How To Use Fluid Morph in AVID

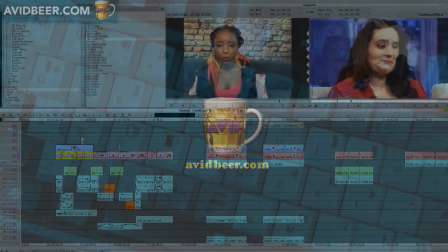0:02 Hey, what's up, everybody?
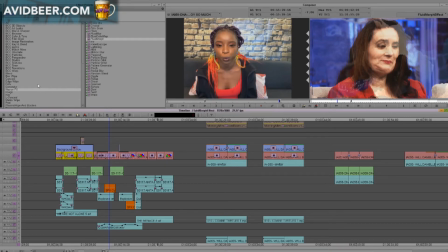0:03 So I was going to talk about the Fluid Morph effect, which is, come standard in Avid, it's in this thing called Illusion Effects.
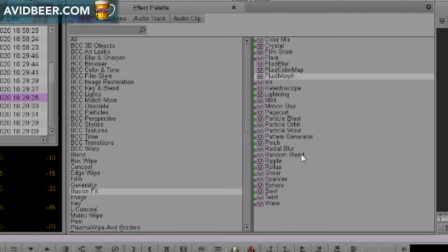0:12 All these effects, I very, very rarely, probably never use most of them. I would think you would use them if you were working on cartoons, animation type stuff. But fluid morph is something that is kind of used or thought to be used to cover jump cuts.
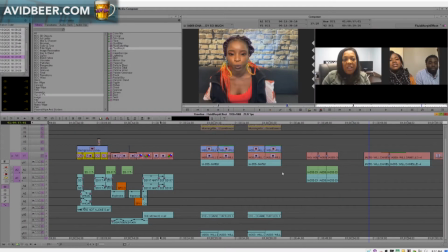0:31 And I'm going to show you some stuff about why I don't think that works and how I use the effect,
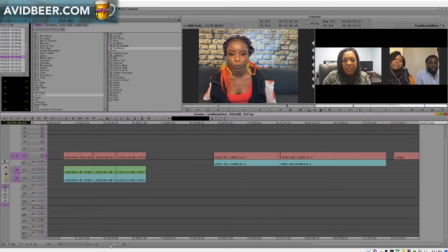0:38 even though I will say automatically I use this effect extremely, extremely rarely.
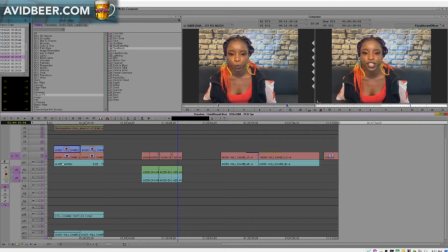0:44 So sometimes you might want to take, you know, an um out of an interview, but you have no other B-roll.
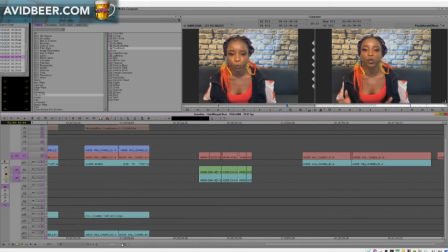0:50 You have no other way to go.
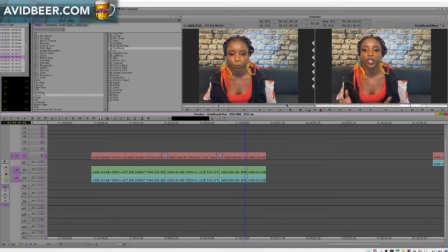0:52 So the thought is that this fluid morph can morph the face, the action in such a way that you won't see the jump. I don't believe that to be true. But the first thing to think about, when you put this fluid morph on, you see it's morphing the issue of her mouth, which is getting really weird.
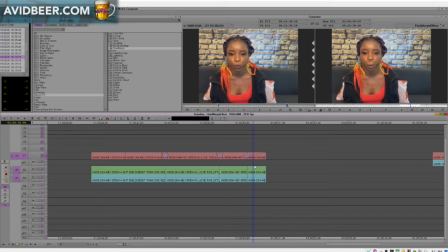1:11 But it comes on as a 30-frame transition, 30-frame effect. So that will never really work. The only way it might work is if you make an ad edit, I don't know, two frames, three frames, something like that, maybe even, you know, two frames total. And when you drag the effect on, you can hit size to fit.
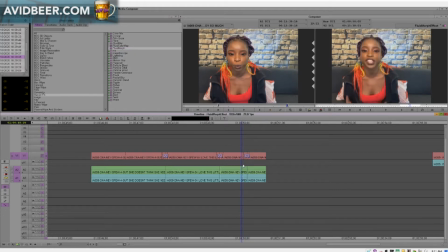1:32 And now, in theory, you might be able to get a jump cut, but not here, you won't, where you don't see the edit, right?
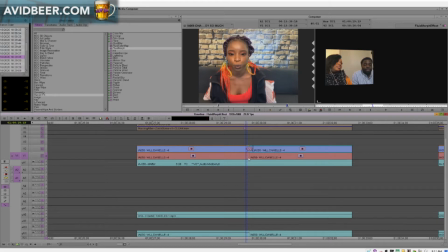1:45 And the fluid morph makes it happen. Here's one where I actually did use it. Her, if we go to the raw,
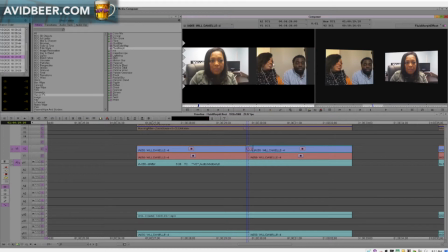1:51 her face was here, and in between this, she said, um, and then her face was to here. So the cut is a jump cut, right? That was the jump. And I used the Fluid Morph in, let's see, a total of six frames.
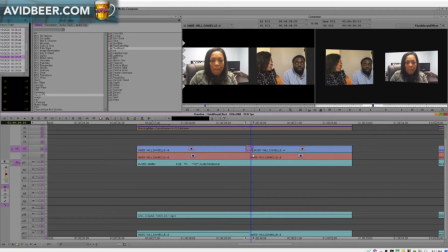2:11 And if we look at it here on this monitor, there's a slight morphing in the hair. But when it plays down, you really don't see it. And it covered that jump cut to a certain degree.
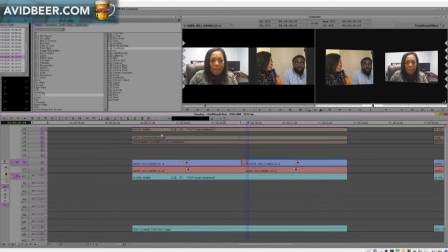2:25 Now, this is different, too, because I used this where it wasn't a full-screen shot, right? You have a lot going on here. You have graphics moving. You have two boxes. So that's something that Meg can hide in a sense. She's much smaller on the screen. It was a jump cut of a tiny part of the screen in a sense,
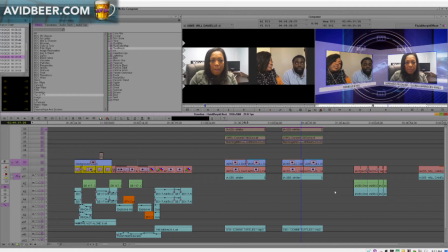2:43 as opposed to when you're doing a full-screen interview where someone's up there like that.
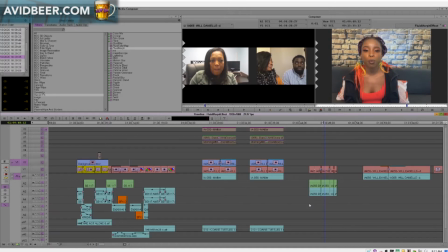2:49 I really don't think it works. You even see sometimes in political videos or whatever that people are like, look, they use the morph cut because you can you can see it. It's very rare that you can use this fluid morph on a jump cut. And make it seem like it's seamless.
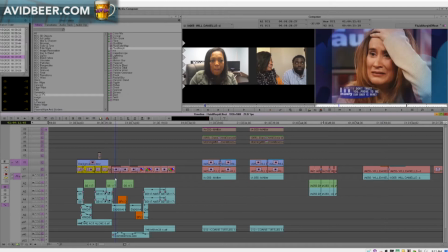3:04 So what would you use fluid morph for? One thing I think that is awesome to use it for is the passage of time. In this case, I had a video a while ago where we had these guests on the show and they came back like 15 years later. And this one, it's OK, right?
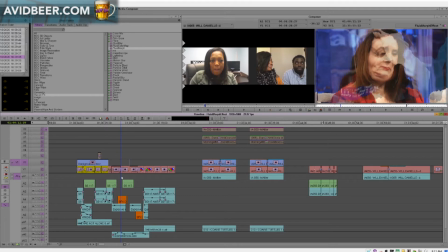3:20 This was her 15 years ago, and you use this fluid morph to kind of, it just gives an effect that, in a sense, time is passing, right, really quickly.
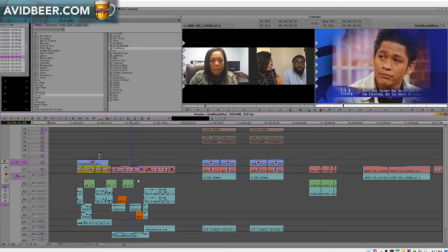3:28 But I want you to see how it did with this one. Now, this one, his face was the same exact way, leaning the same way, right?
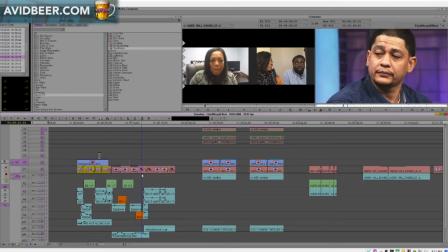3:34 So here he is as a 20-year-old. Here he is as a 40-year-old or whatever it was, and you put a nice sound effect on it.
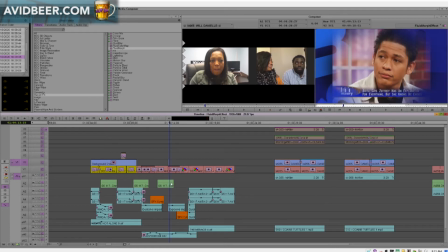3:41 In this case, I had, like, a nice cymbal hit, and that's a really cool transition to get to show the passage of time, okay?
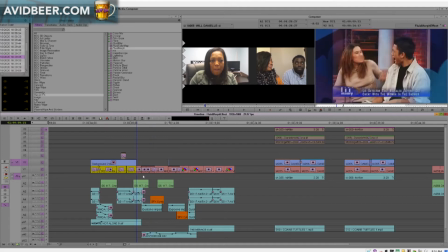3:49 So I will occasionally bust out this Fluid Morph. I want to show the passage of time, whether it's someone's age in a face.
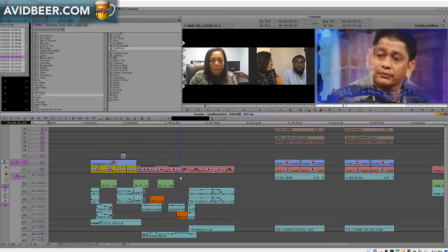3:57 I don't know, a house 40 years later. If you had two stills of a house in the difference of 40 years or a plant or a tree that's 100 years old, right? That could be a good use of this Fluid Morph. I should have mentioned this earlier.